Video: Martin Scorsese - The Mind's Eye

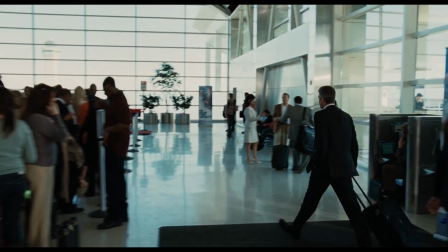0:00 What's up, everybody? My name is Manish, and this is Making Movies in My Mom's Basement.
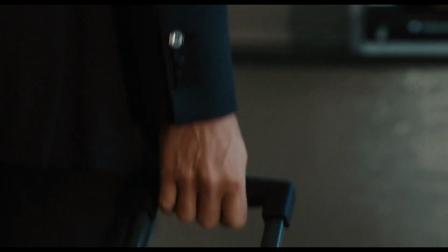0:04 I need you to do me a favor. Watch this clip and see what you can figure out about this character.
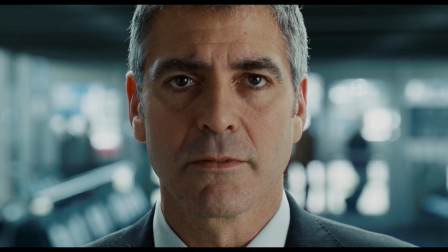0:09 Ready, set, go.
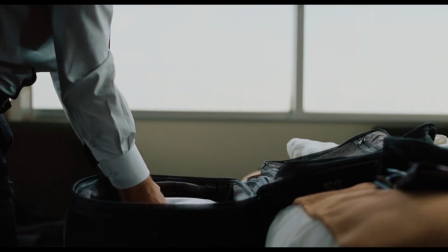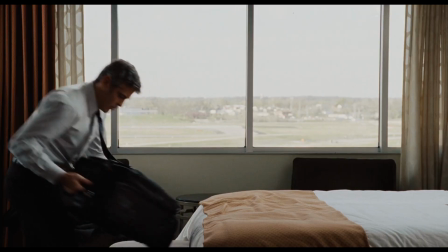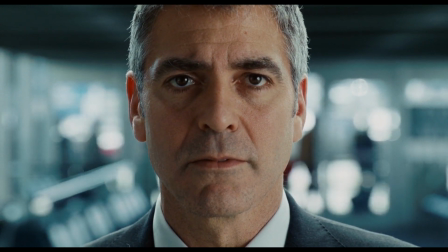0:26 So what you learn about him? Because here's what I got. This character cares about two things: order and efficiency.
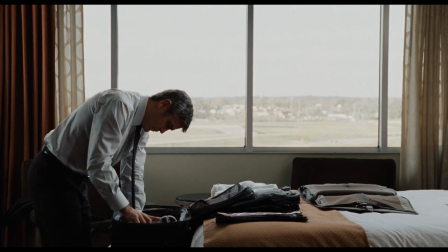0:32 Flat on shots to convey order and rapid cutting to convey efficiency. And I really admire filmmakers who do this.
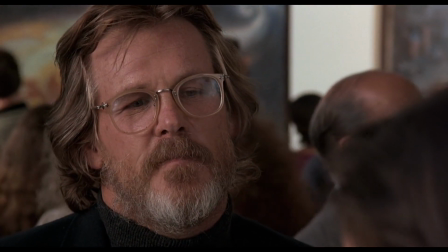0:38 Use the unique aspects of the medium to convey ideas to an audience.
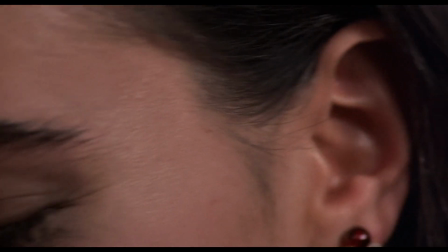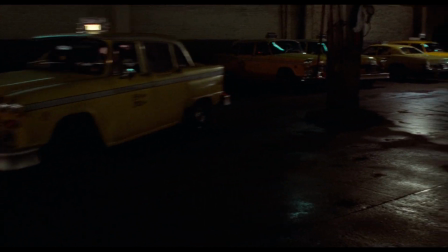0:50 And I think one of the best to do it is a kid from Queens. But we tried to not keep the cutting of the film in straight narrative.
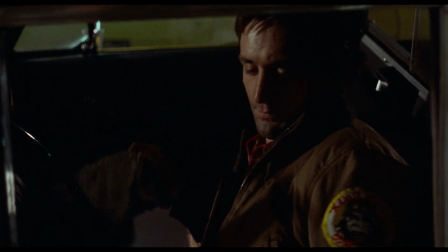0:59 Takes the rag in his hand, then it jump cuts and he's cleaning up the back seat.
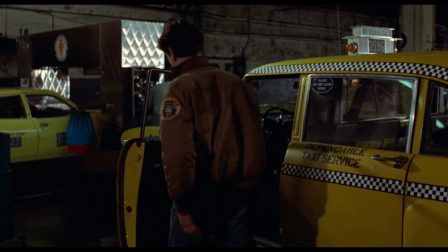1:02 And that was the idea, to try to keep disorienting the sense of anxiety and
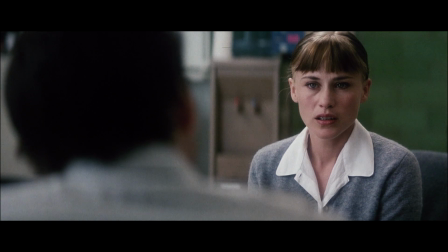1:10 uneasiness that we wanted to give the audience. If you go through Scorsese's work, you'll find tons of unique uses to convey emotion through editing and camera movement.
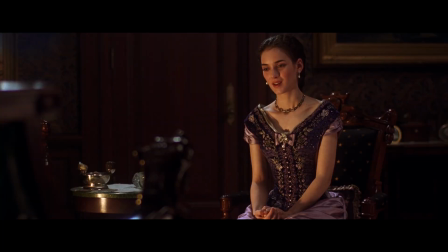1:18 And it's interesting to hear him describe his process. You take one image and you put it together with another image, and there's a third phantom event that happens in the mind's eye.
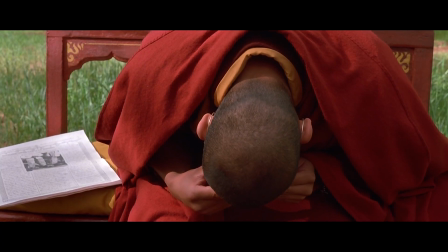1:30 Something happens that's absolutely unique to this particular combination or collision of moving images.
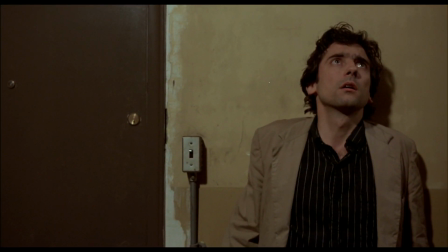1:35 Now, I don't really understand what he means by that, phantom images and mind's eye shit, but we can definitely explore some of the techniques he uses to accomplish it.
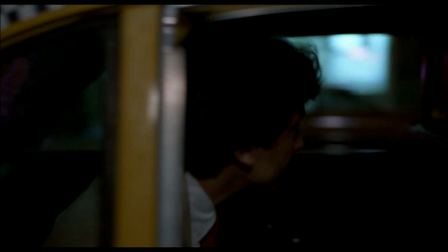1:44 So, let's get right to it.
I've only got 20. Can you break it? Yeah, sure, no problem.
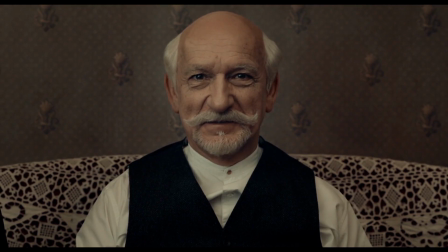1:51 Let's start with editing. Scorsese's signature technique here is juxtaposition.
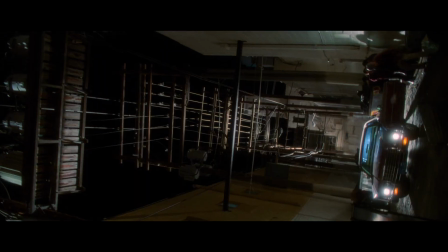1:55 If you look at the majority of his scene transitions, there's always some sort of contrast in the images.
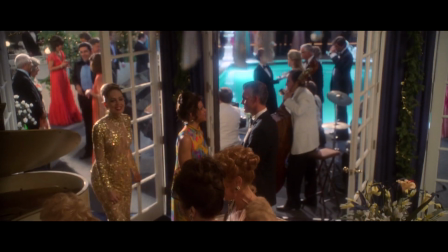2:00 If a shot goes up in one scene, it comes down to the next. If a scene ends on a slow lingering shot, the next does this.
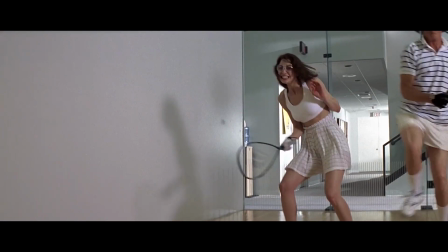2:09 This changing of the visual rhythm helps give Scorsese's movies that signature burst of energy that he's known for.
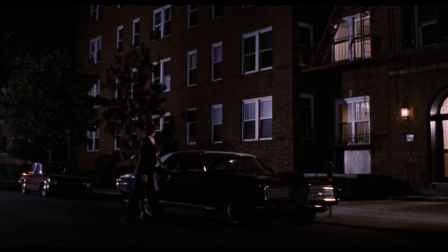2:16 But he can also contrast images for more obvious narrative purposes, such as create sympathy for a character with a single cut.
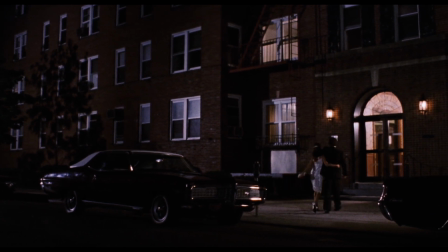2:23 Like here, when we go from a cheating husband to his happy wife.
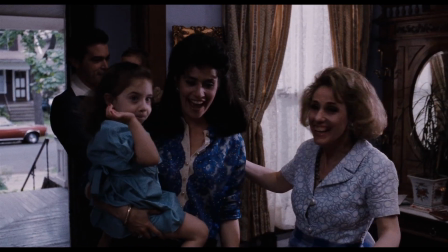2:31 But more commonly, he uses it to create a narrative flow, because unlike many films, Scorsese's pictures don't tend to have an overarching goal like find the lost ark.
Stay out of the light.
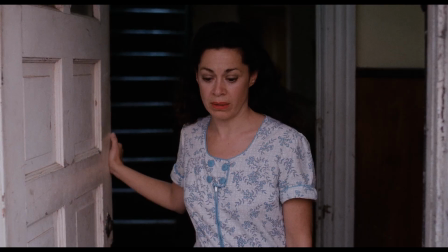2:41 I've seen him connect scenes with a single word, You look like a gangster.
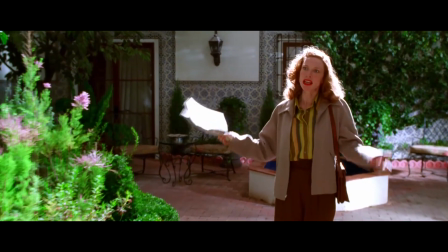2:47 contrasting emotions, Don't you see how this demeans me? and I don't even know how to describe this one, I just think it's cool.
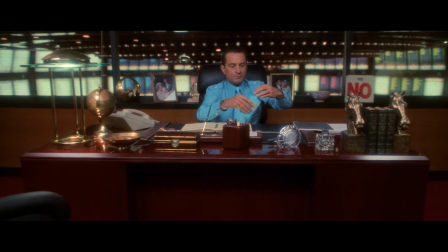2:58 So, if that's what Scorsese does between scenes, what does he do within a scene?
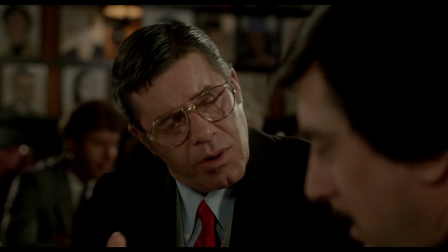3:04 Well, for one, he'll often break the rule that editing should be invisible.
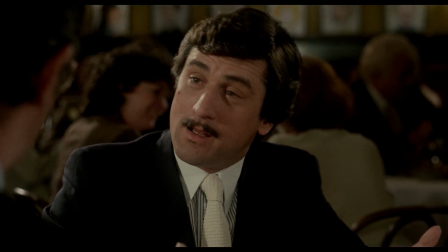3:07 When we edit a picture, a movie, we put one image next to another image to create the impression of a continuous action.
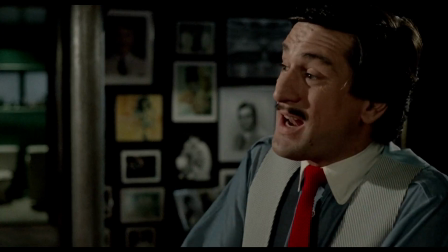3:15 And then there are variations. I mean, you play with it.
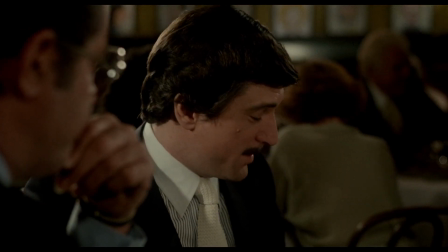3:19 Discontinuities, ellipses, surprising cuts that sort of take you and reorient your sense of time and place, you know.
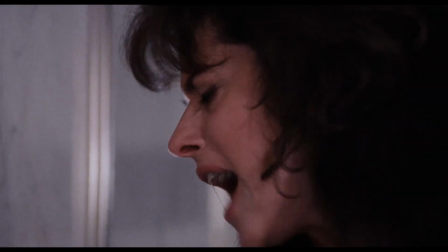3:28 Here, in order to emphasize a character's frustration, he'll make the cuts really jarring and remove all sense of continuity.
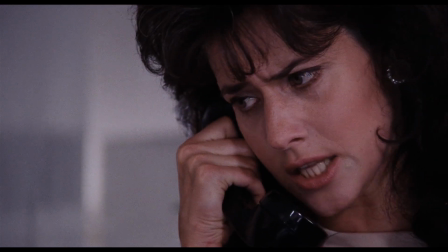3:34 Rossi, you are nothing but a whore! Is this the superintendent?
And other times, he'll do shit that just blows my mind.
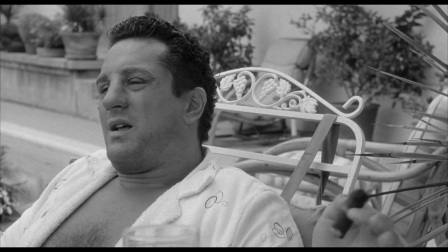3:41 Like here in Raging Bull, after this character has retired from boxing.
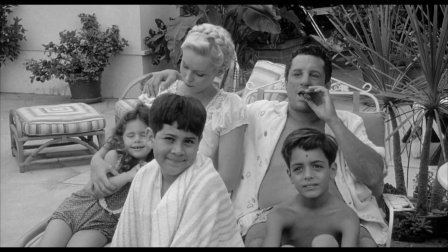3:44 He'll insert rapid cuts into a fairly quiet and calm scene where on first viewing you don't really understand why.
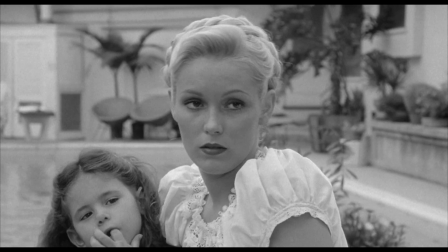3:52 But once you've seen how the boxing scenes are edited,
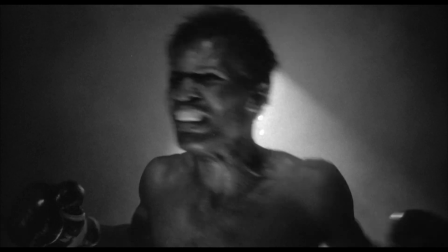3:57 it makes a lot more sense. The speed of the cut tells us that the violence in the ring is still present in his life.
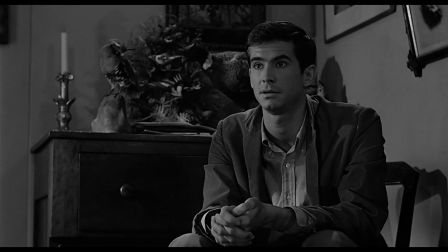4:04 This is some real high-level movie-making math shit, and is a technique that Scorsese learned from Hitchcock.